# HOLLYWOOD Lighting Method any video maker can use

What if I told you there was a way to make your videos look like they belonged to a Hollywood blockbuster by simply moving your main key light? Hi, I'm Jason and this channel is all about making better looking, better sounding and better edited video.
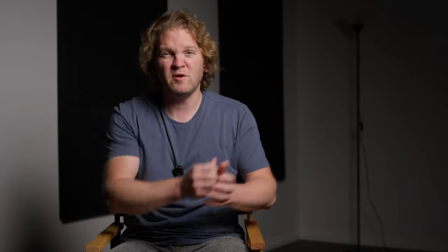[0:12]
This shot that you're looking at at the minute has the main key light positioned in front and to the side of me and the camera's right there shooting in to the lit side of the face here.
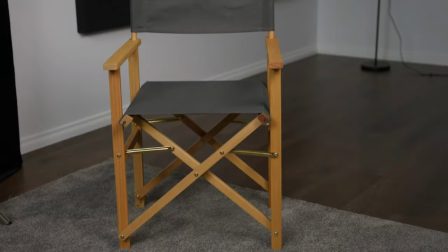[0:21]
Let me just get up and show you what I mean. So what we've got is the key light there,
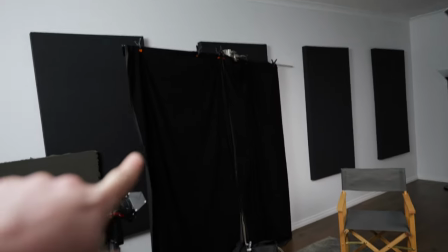[0:26]
that's an Aputure LS300X pointing down where I was sitting and over here we've got some negative fill just to reduce some of the light reflecting off these white walls.
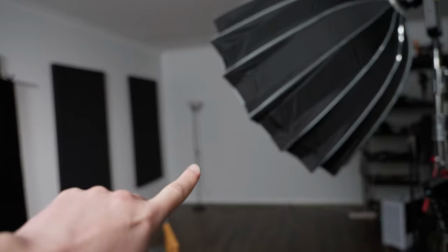[0:34]
At the back there I've got a floor lamp that's currently turned off. I'll get to why that's there later in this video.
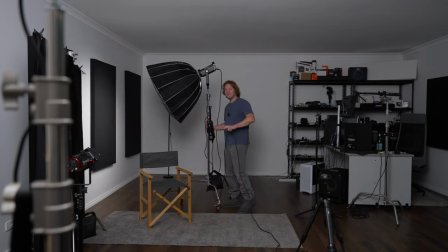[0:39]
To get this movie-like look we're going to be moving this key light and instead of having it in front of the subject we're actually going to have it behind the subject.
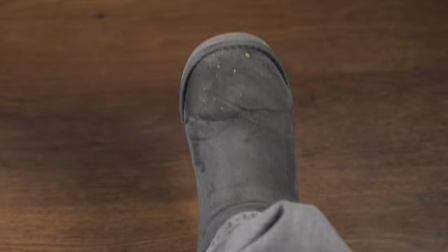[0:47]
And yes I've finally got some studio slippers. What we're doing here is using a technique called upstage key lighting or reverse key lighting and there's four main reasons why you might want to use this technique. The first reason to use this is if you want to create a moody film like look. You can control how moody it looks by how much fill light you add to it. I'll show you that in just a second. The second reason to use this is if you've got somebody in the shot that's wearing glasses and having the key light in front of them is actually causing a lot of glare and reflection off of the glasses because the lights behind them that's going to be less of a risk. The third reason you might want to use this approach is it can help to make a person's body or face appear a bit thinner on the camera. The fourth reason is it can make the face look a bit more soft or flattering or less rugged.
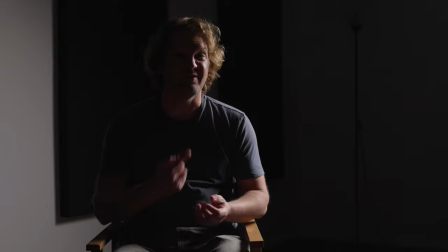[1:29]
This is what the shot looks like with that upstage key. You can see this side of the face is quite lit and it falls quickly off into shadow this side, which is helped a little bit by the negative feel we've got on that side. Normally actors in a movie don't break the fourth wall and look directly at the camera like I'm doing now. They're going to be engaged in a dialogue scene or looking away from the camera.
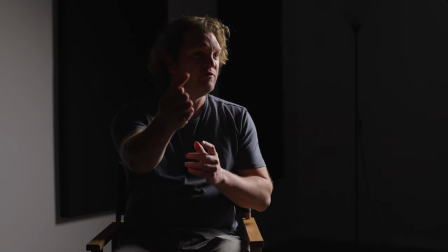[1:47]
Notice when I do this, I'm looking away the camera's shooting into the shadow side of the face here. So if you think this looks too moody with all of this dark shadow here what you can do is add some fill on
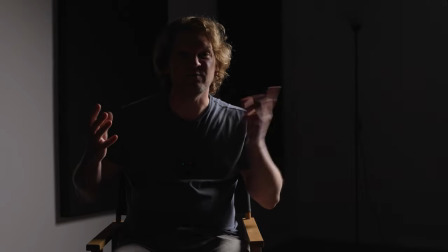[1:57]
this side that can either be bouncing the light from the key light or adding in a second light.
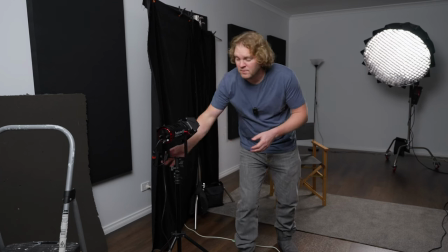[2:02]
Let's go and do that. So we could use this light as a fill light but I want to show you that you can do quite a lot with just a single light.
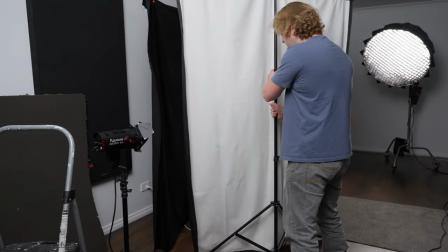[2:08]
Instead of using that what we're going to do is we're going to use this homemade bounce.
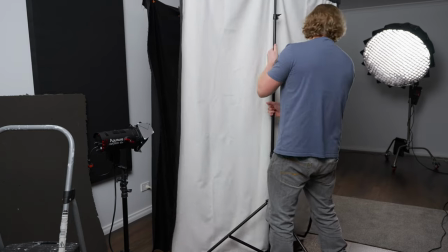[2:13]
This is just some double-sided material black on one side white on the other and what we're going to do is we're going to position it there just give you a better look
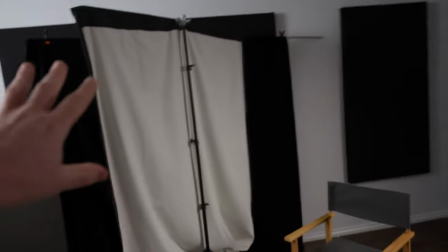[2:20]
now the light from the key light is going to be reflected and bounced into the shadow side of the face
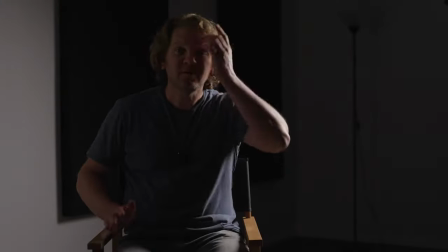[2:25]
so this is what the shot looks like now you should notice that this side of the face the shadows have been lifted a
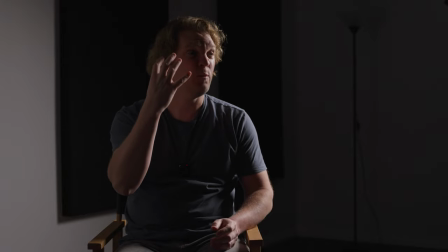[2:32]
little bit if i just look off camera we're still shooting into this shadow side so the opposite side to the key light there but this bounce fill is making things look a bit less moody and a bit less dramatic if we want to do we could also add some ambience to bring up the overall
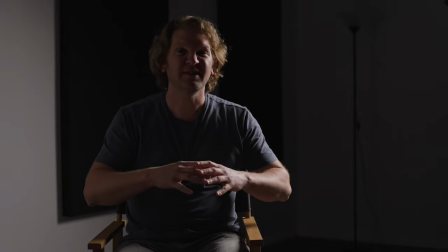[2:45]
levels of the room but still use this technique if we wanted a slightly less overall moody look and feel.
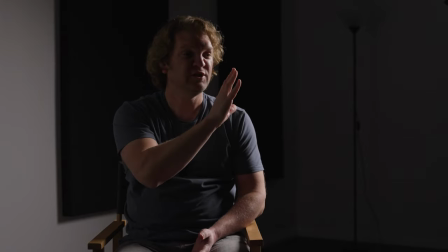[2:51]
And if you wanted to you could add some extra fill over this side to further reduce the severity of that transition from light to shadow. One way to make this upstage key lighting a bit more believable is to actually motivate the source of that key light. One way you can do that is by having a part of a window in the shot but if you don't have a window you can add in a practical light.
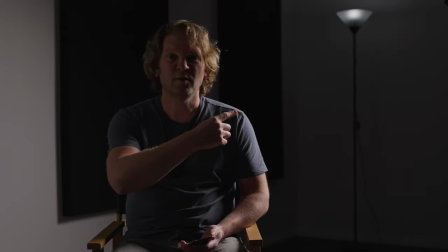[3:10]
So I'm just going to turn on that floor lamp in the background there. The lamp's actually got a special bulb in it that you can use for filmmaking and you can set the colour temperature and operate it wirelessly. I'll put a link to it down in the description. So just by adding a simple practical light there in the background we're creating what's known as motivated lighting.
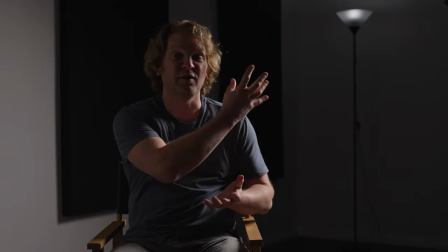[3:27]
It's not a big leap of the imagination to think that the light falling on my face here is actually coming from that lamp. Even though in filmmaking terms that lamp is not actually bright enough to get the exposure we want.
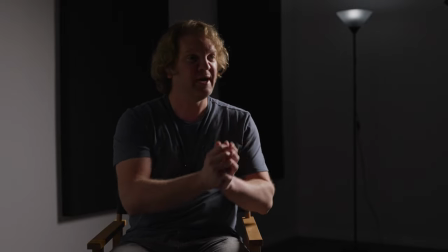[3:38]
And in a movie you wouldn't be looking directly at the camera there you'd be looking off camera and as before the camera shooting into the shadow side of the face here. Using different lighting setups in your films and videos is a really amazing way to make them look more professional and to set a mood and get over a sense of emotion. If you ever find yourself shooting with white walls and ceilings you're definitely going to want to check out this video next where I show you seven cinematography secrets for making rooms with white walls look amazing. I'm Jason Roberts and hopefully I'll see you in the next one.